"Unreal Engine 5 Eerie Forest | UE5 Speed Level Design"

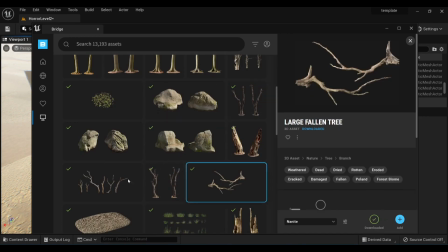(4:04)
Since I didn't want to do any hand sculpting or merging any meshes together, it was all just strategically placed assets, and anything I couldn't hide directly would be covered in plants.
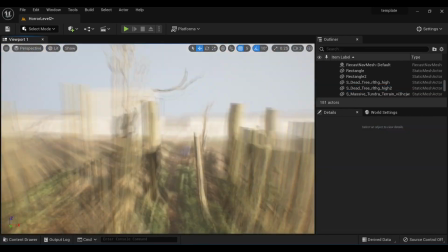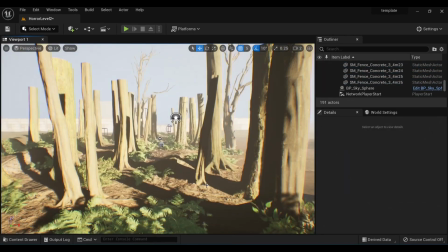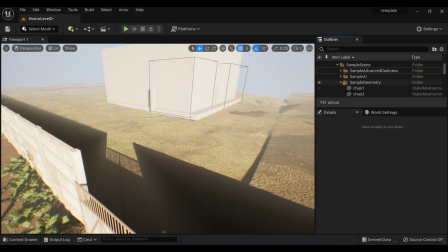(4:27)
Real quick, I'm just deleting the entire sample scene.
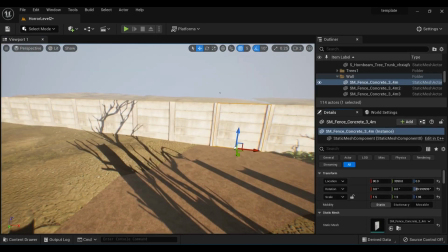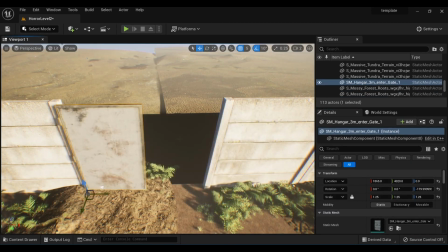(4:38)
And now replacing the gates with better gates.
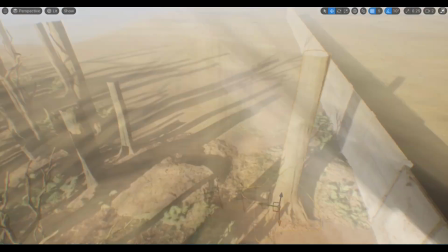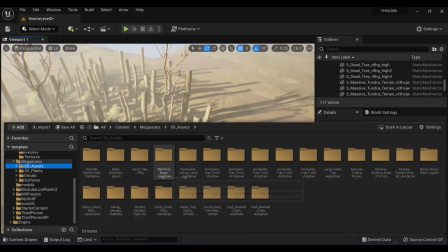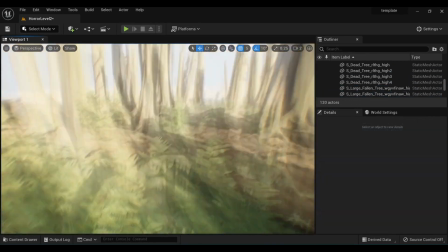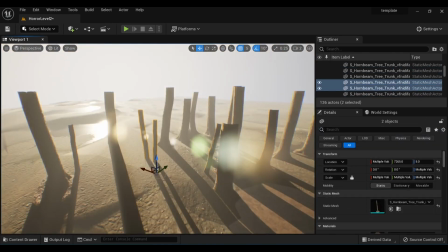(4:59)
actually see the exact point I started to get lazy here.
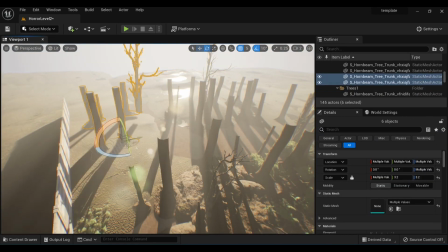(5:03)
Now I start batch copying and pasting all the hand-placed trees I want, and then soon afterwards I switch over to just brushing them in with the foliage tools.
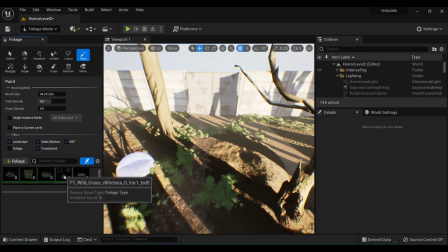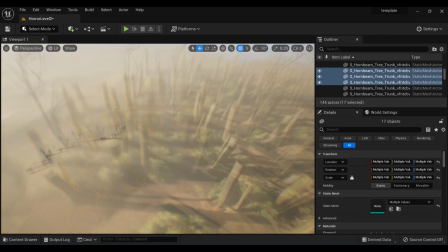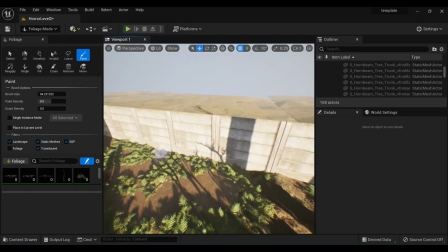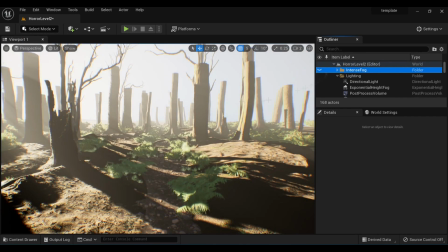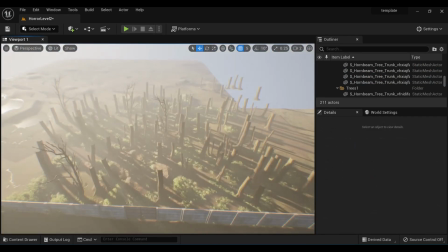(6:02)
The forest to feel really dense, so I just kept adding more trees to hide the horizon line.
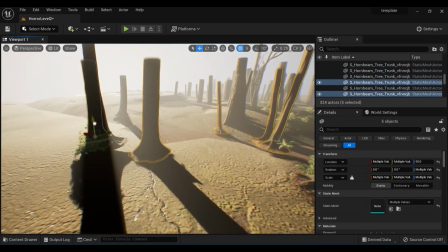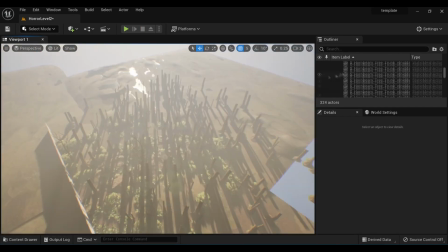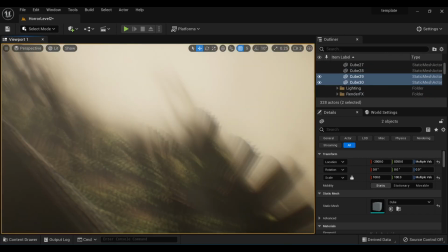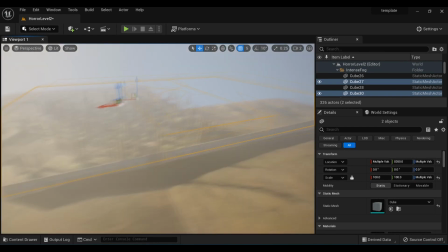(6:23)
And now I start going really crazy with the fog.
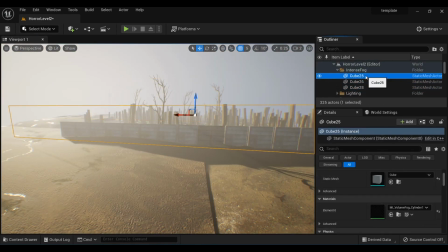(6:26)
I actually have two of the volumes stacked on top of one another with different densities set, so that way it's more of a gradient going upwards.
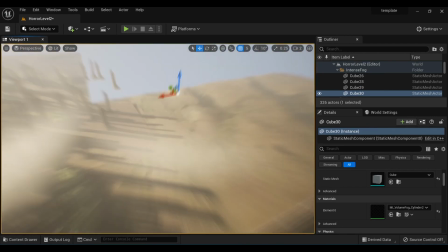(6:35)
This took a lot of tweaking though. I found myself getting really picky with how I wanted the final look.